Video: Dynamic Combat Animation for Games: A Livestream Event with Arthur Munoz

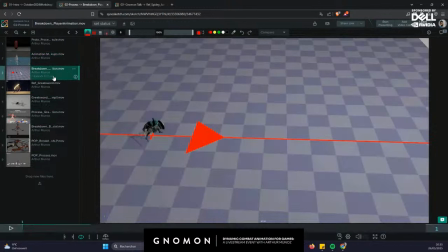[30:07]
Then I can show you like some animation I did for No Rest for the Wicked, and it's showing you like what's the process of animating from start to finish.
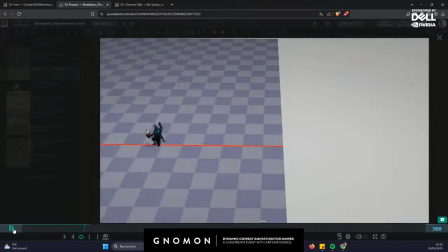[30:21]
So you can see like this one is like a block. We call it like a blocking animation. It's like just putting some keyframe into your animation just to look like this.
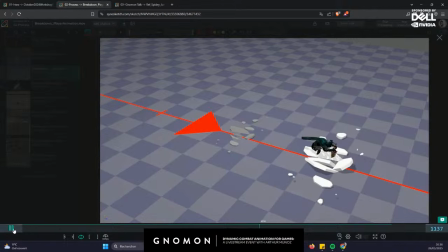[30:35]
Like you see that it's missing a lot of frames, but you see the intention behind, and you see what will be the end.
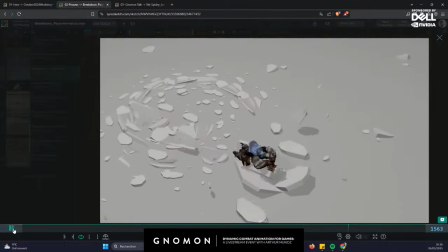[30:42]
Like you have the final result now, so you can see like this is the end result of the previous animation you saw.
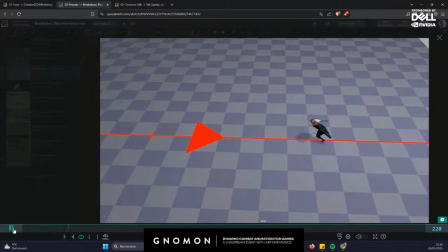[30:51]
and you can see like everything is like we are like always creating animation by iteration.
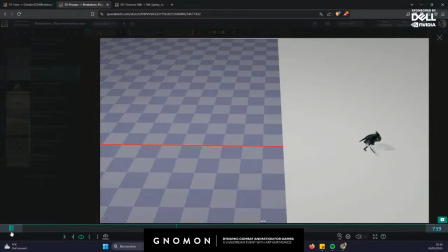[30:59]
So at first you will create something, but like let me start over because I think it's better like to start here,
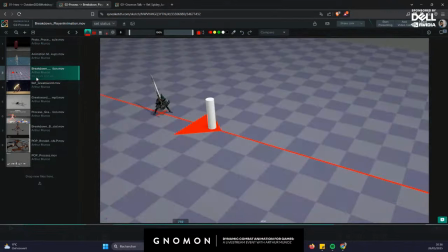[31:08]
because when you're starting like to create like those animation, at first you need to really brainstorm about what will be your animation sets.
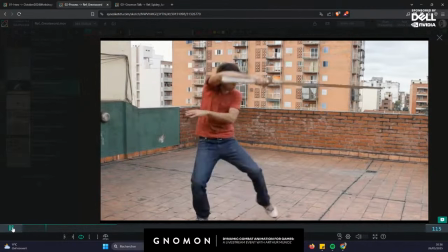[31:18]
So I will show you like the video reference that I used to create the Great Sword animation for No Rest for the Wicked.
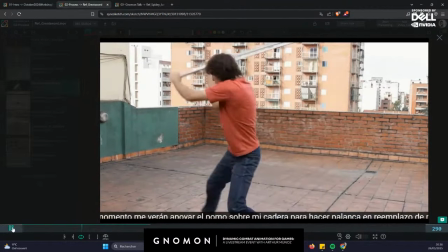[31:27]
So I really like I like to spend some time in the beginning,
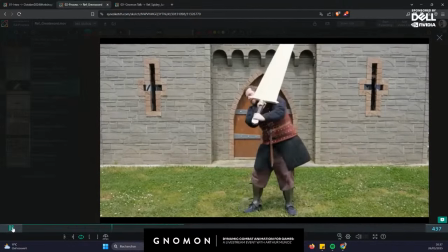[31:32]
like to really like doing some research about what I will be doing for the next month.
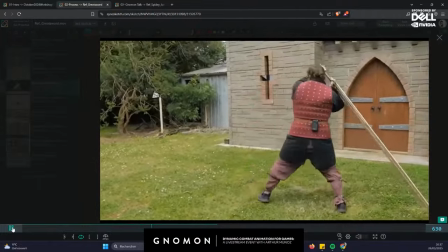[31:40]
So you really need to like to spend some time just to do your research and to learn how to.
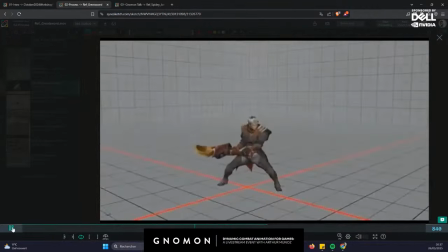[31:48]
It's really like a learning like something like you will look a lot of documentaries on YouTube, and you will maybe like
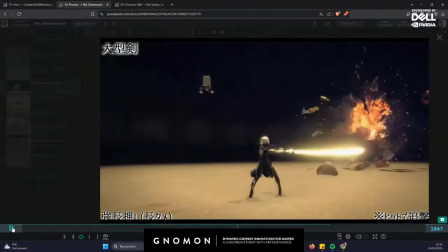[31:58]
take like a stick in your garden and trying to use it as a great sword and see
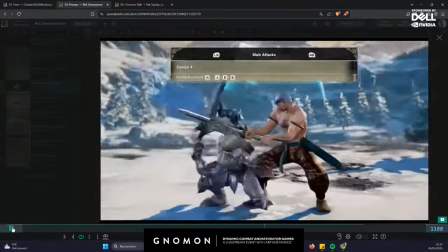[32:05]
how you can manage like to have like some big sword like this.
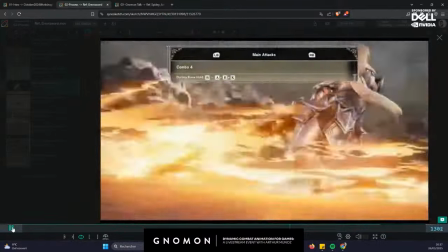[32:09]
And also like I will like you can see like some video reference from other games,
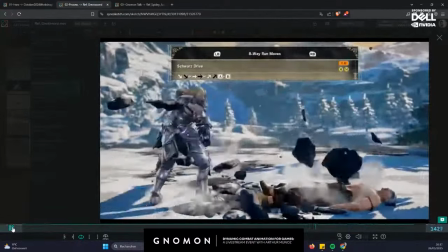[32:15]
because you need also like to be inspired by other games or movies
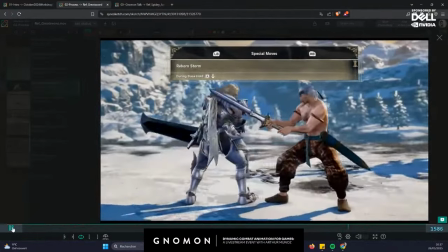[32:20]
and see what they have done with this kind of weapon and what can be like the constraint.
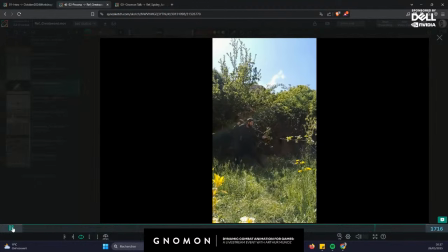[32:27]
Like you can see me like on my garden like with a bamboo stick,
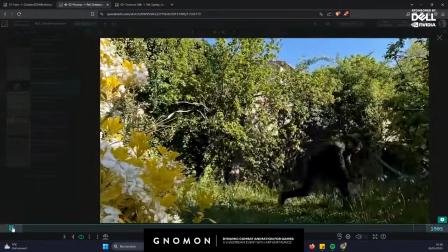[32:33]
and then like it's a lot about trying new stuff and like doing your blockings in your software.
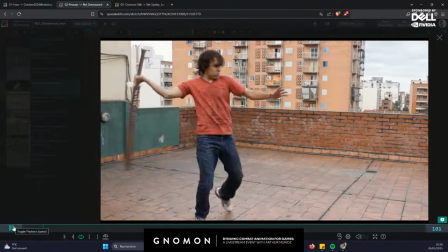[32:41]
And I like to show you like this guy, because this guy is like a good reference,
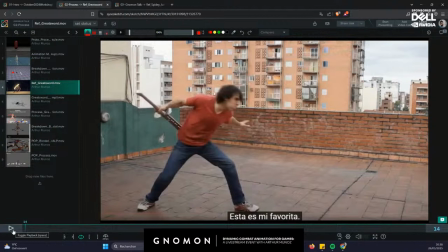[32:47]
but it's not a good reference for great sword animation. It's a great reference about the weight animation for great sword.
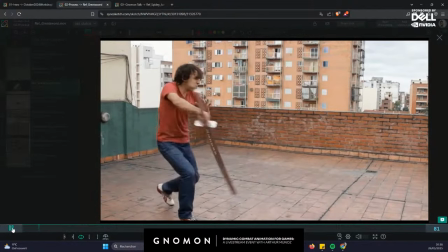[32:55]
Like when I'm using this video reference, I'm only using this for the weight.
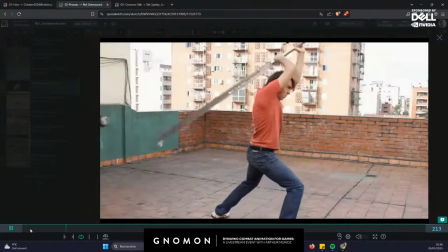[33:01]
Like I will see like how this guy is like using this great sword,
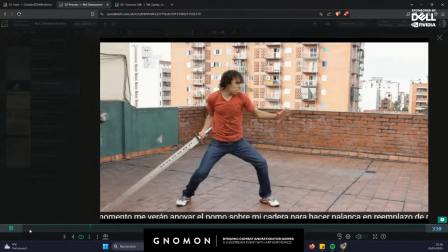[33:06]
like seems very heavy like for this guy, like because he seems like so skinny.
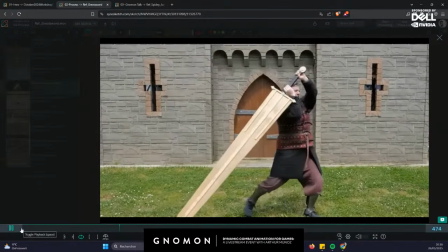[33:11]
And same for this one, like the sword like so big, like you see like the tip of the weapon is like touching the ground every time.
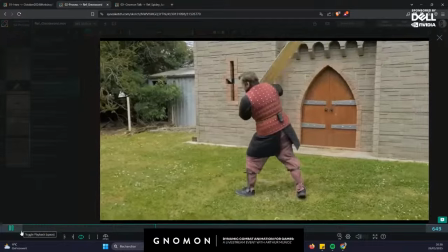[33:18]
So I will use it like as a reference. Like he's also like using his shoulder a lot, like to use it like this.
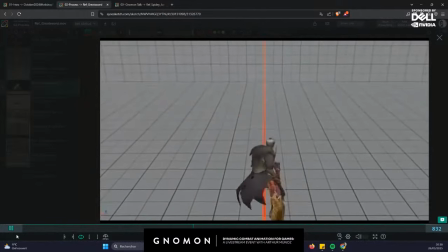[33:26]
And same, like it's very easy to understand the mechanics behind this weapon like this.
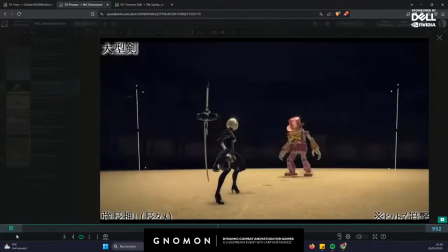[33:33]
And every time you will look at these references, like you will
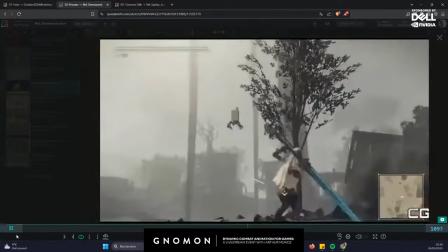[33:37]
like kind of mix all these references together, like to have like the best mindset when you start your animation.
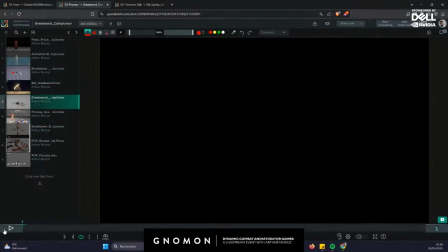[33:44]
So that's why when you see like the end results, like it's all about animating,
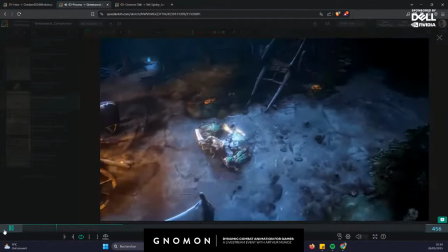[33:51]
like you will feel the weight and you will feel like everything is like hard to pull and really like taking time,
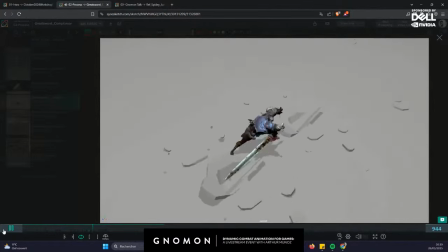[34:00]
and you need like to have like this cool timing, like just to have like the weight in your animation.